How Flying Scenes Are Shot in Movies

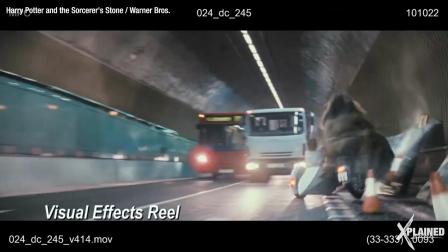(8:12)
The flying systems used in film production are insane, but they'd be incomplete without the use of visual effects.
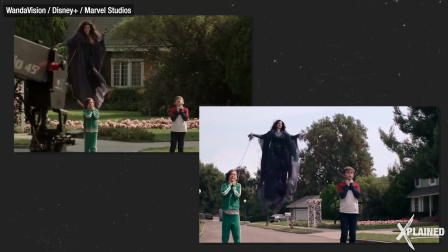(8:19)
Like everything else, it's advanced in leaps and bounds.
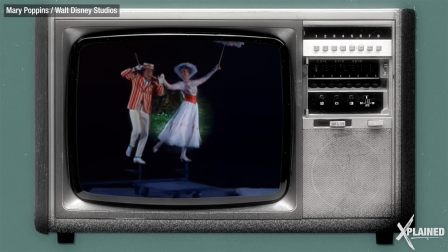(8:23)
Walt Disney's Mary Poppins was perhaps one of the first movies to merge animated effects with real filming.
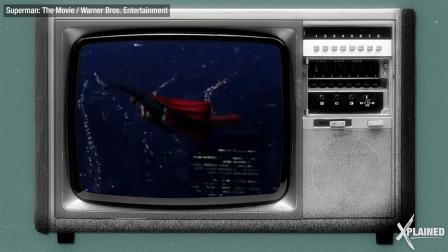(8:29)
To make Christopher Reeve's Superman look like he was flying against a city skyline, they used front projection.
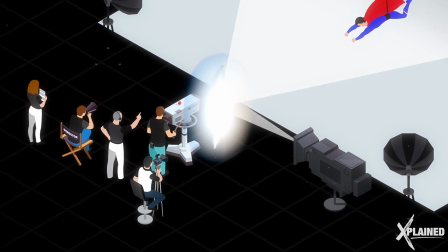(8:36)
And the secret to it was using a double-sided mirror and a special beaded screen that
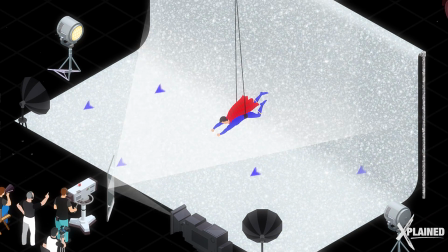(8:41)
could reflect light 1,000 times its original intensity in the same direction it receives it. A projector that's projecting a background scene, let's say typically the desert or metropolis to go behind Superman, is then bounced off the mirror surface onto a 3Ms beaded screen where it is greatly intensified. The light is then returned directly through the transparent side of the mirror into the camera lens.
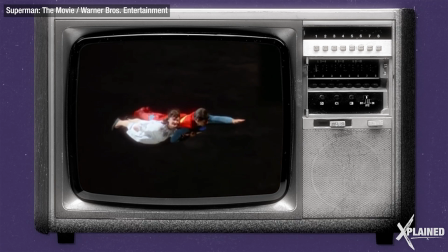(9:09)
Then they had to make it look like Superman was moving towards or away from the camera.
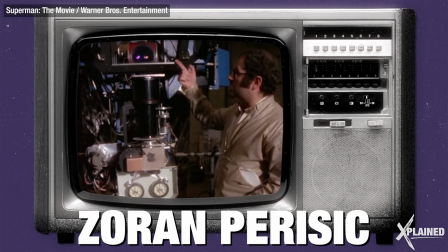(9:14)
So VFX director Zoran Perisic synchronized zoom lens in the projector and camera.
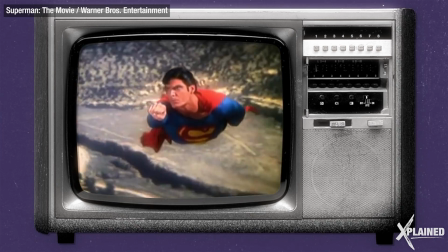(9:22)
But to sell it more, they had to make Superman's cape flutter.
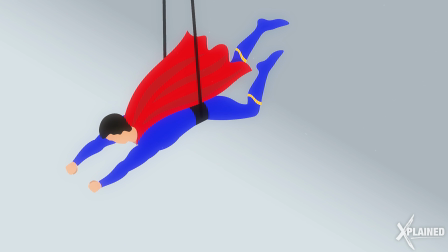(9:27)
Large fans weren't enough and had its limitations, so they built a cape fluttering device made out of thin poles and a motor that made the cape move.
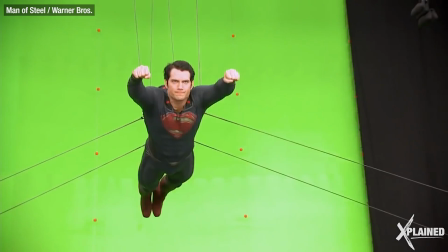(9:36)
With the advancements of visual effects, actors today don't even need to wear a cape at all.
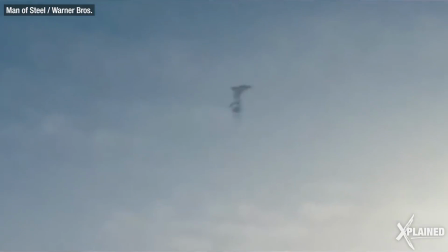(9:41)
The effects team just added on post-production. In fact, if a flying scene is too complex,
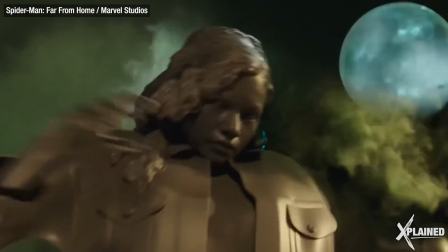(9:47)
The effects teams can just literally create digital doubles where the actors don't need to be present at all.
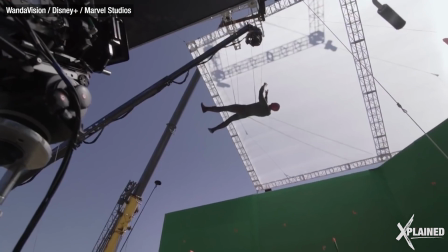(9:54)
The final secret to creating the perfect flying scene lies with the actors themselves.
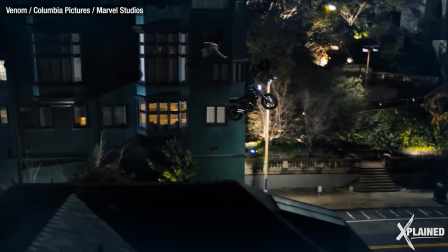(10:00)
Whether it's taking off, moving for an action scene, or even landing, what actors do with their body makes it look graceful and smooth.
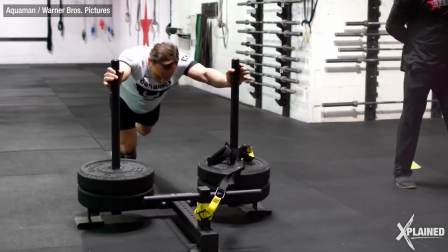(10:09)
But this means actors have to train hard. Having upper body and core strength is most important.
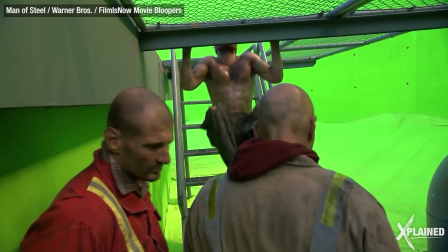(10:16)
Balance workouts are also needed, so you have to know how to control your posture and not look sloppy.
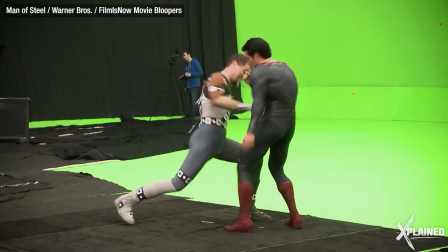(10:22)
Agility is next, because each character has their own signature fighting style.
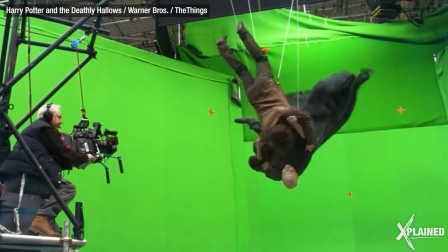(10:29)
Lastly, having good lower body strength helps your leg movements look more natural while flying and prepares you to land safely without hurting yourself.
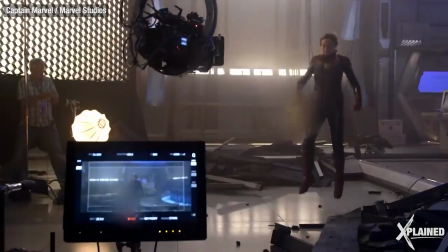(10:37)
What's your favorite part about a flying scene in a movie? Tell us about it in the comments, and don't forget to hit that like button and subscribe to Xplained.